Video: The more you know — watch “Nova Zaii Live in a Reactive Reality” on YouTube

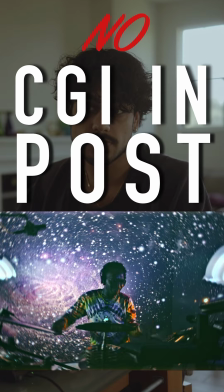(0:01)
Here's how we pulled this off with no green screen and no CGI in post-production. The goal was to create a synesthetic, audio-reactive listening experience for Nova Zaii,
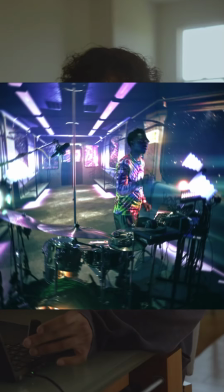(0:09)
who would be performing on his drums and the Nova portals, which is his invention that essentially allowed him to play space using motion detection.
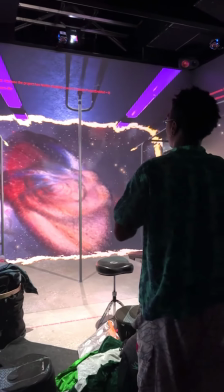(0:16)
We wanted him to be in a subway car that would dissolve away to reveal him in space, with the sound of his drums and portals triggering real-time effects in the environment. To make this work, we built a pipeline from Ableton Live to Unreal Engine to the projectors and control computers of the MyDen,
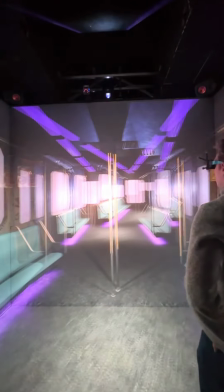(0:30)
a virtual reality cave that allows users to project and explore a 3D environment with the help of electronic 3D glasses.
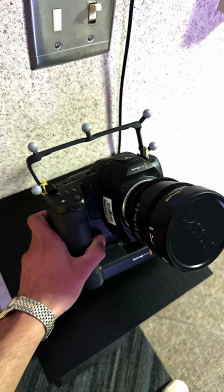(0:37)
Instead, we attached the motion tracking sensors from the glasses to our camera rig to create the parallax effect from the point of view of the camera.
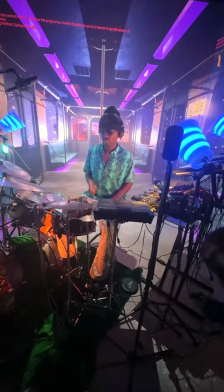(0:43)
This is called a virtual production, and will make it seem like Nova is actually in a subway car from the POV of the camera.
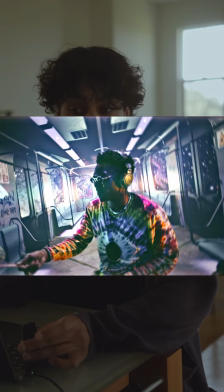(0:50)
The live music he played would then dynamically change things in the 3D environment. In Ableton, Aditya, my amazing audio engineer,
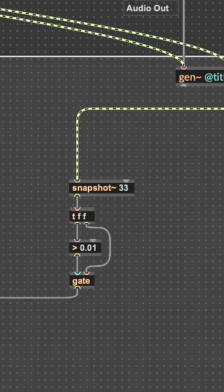(0:56)
built a custom Max for Live device that parsed the live audio data and outputted specific numerical metrics like frequency and dynamics, or volume. After 2 months and 100 hours of YouTube, I meticulously designed the subway textures, lighting, and a nebula particle system.
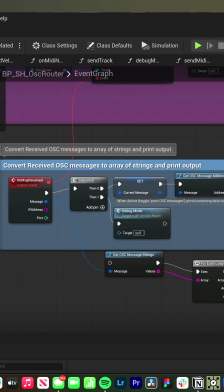(1:11)
I built blueprints in Unreal Engine to parse the OSC data coming from Ableton and update scene parameters like light intensity,
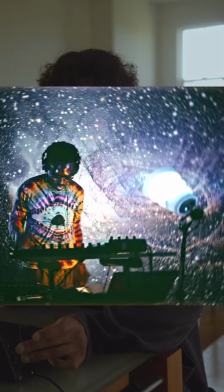(1:18)
cone angle, saturation, and the particle motion. Animating the subway car to dissolve also ended up being a lot harder than expected.
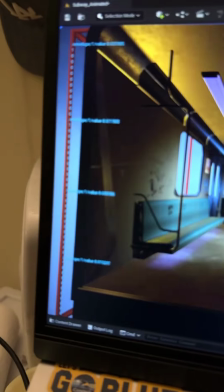(1:25)
Then we spent weeks trying to get our two programs to be married and in sync. Gotta celebrate the little wins.
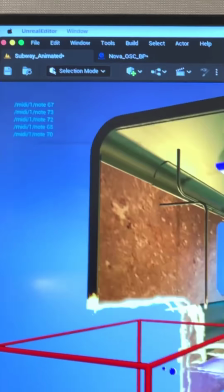(1:31)
It started with some brief flirtations as they exchanged MIDI notes, but eventually the two were talking dirty,
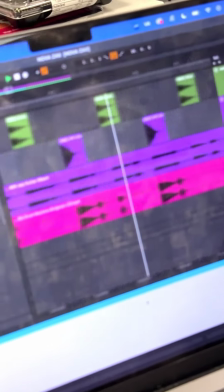(1:36)
and Ableton had Unreal giggling and flashing his lights to her kick and snare drum.
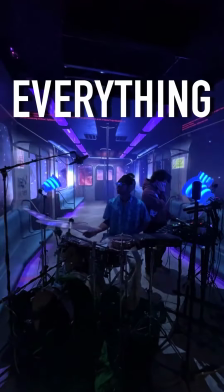(1:41)
The tough part about this whole operation was that everything had to happen live. There was no pre-recorded track.
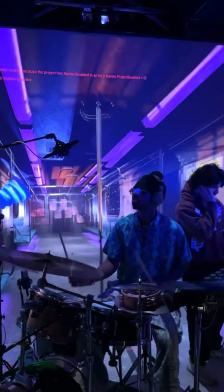(1:47)
The audio Nova performed live needed to control 4 simultaneous instances of Unreal Engine, each controlling one of the 4 displays.
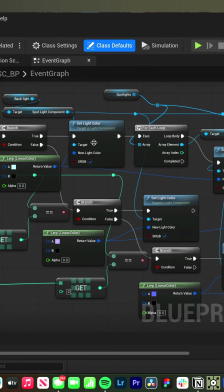(1:54)
Every second, OSC packages need to be sent from Ableton to Unreal, which would then be relayed to all the display computers over IP addresses.
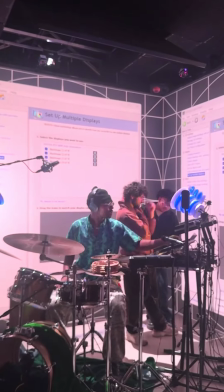(2:01)
The weekend of the shoot, we had 1 full day to test with Nova, and it was a marathon of calibration, testing, and rehearsals, with the occasional food break.
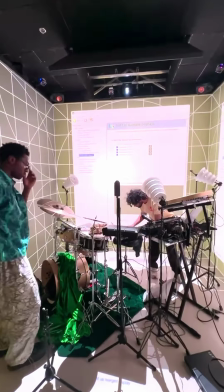(2:11)
Aditya spent hours miking Nova's setup to minimize reverb inside of the 10-foot by 10-foot cube,
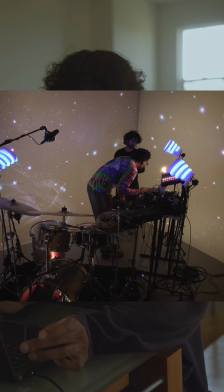(2:16)
using a Glingjohn's arrangement and specialized mic placement for deep, modern drum sounds.
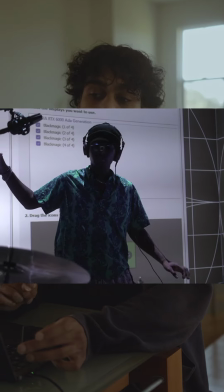(2:21)
We installed our Max for Live patches on Nova's instance of Ableton, ran audio tests, and dialed in the threshold so that the visuals matched the music.
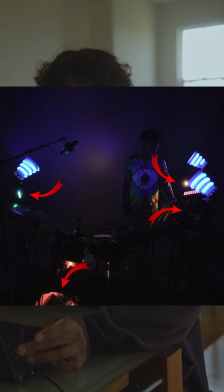(2:29)
We illuminated Nova using 4 small cube lights strategically placed throughout the setup as to minimize the amount of light bleeding onto Nova and the projections.
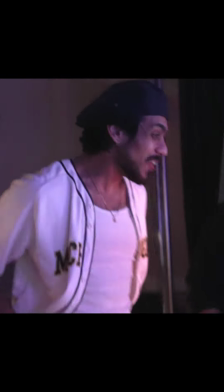(2:37) Oh dude, that's fire. That's a feast. Did we fucking eat, bro?
Then we went straight into filming.
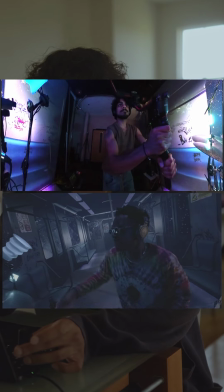(2:43)
And the beautiful thing about this whole thing is that what you see now in the finished product is exactly what we saw coming out of the camera.
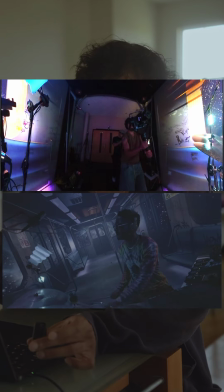(2:50)
All we did was color grade.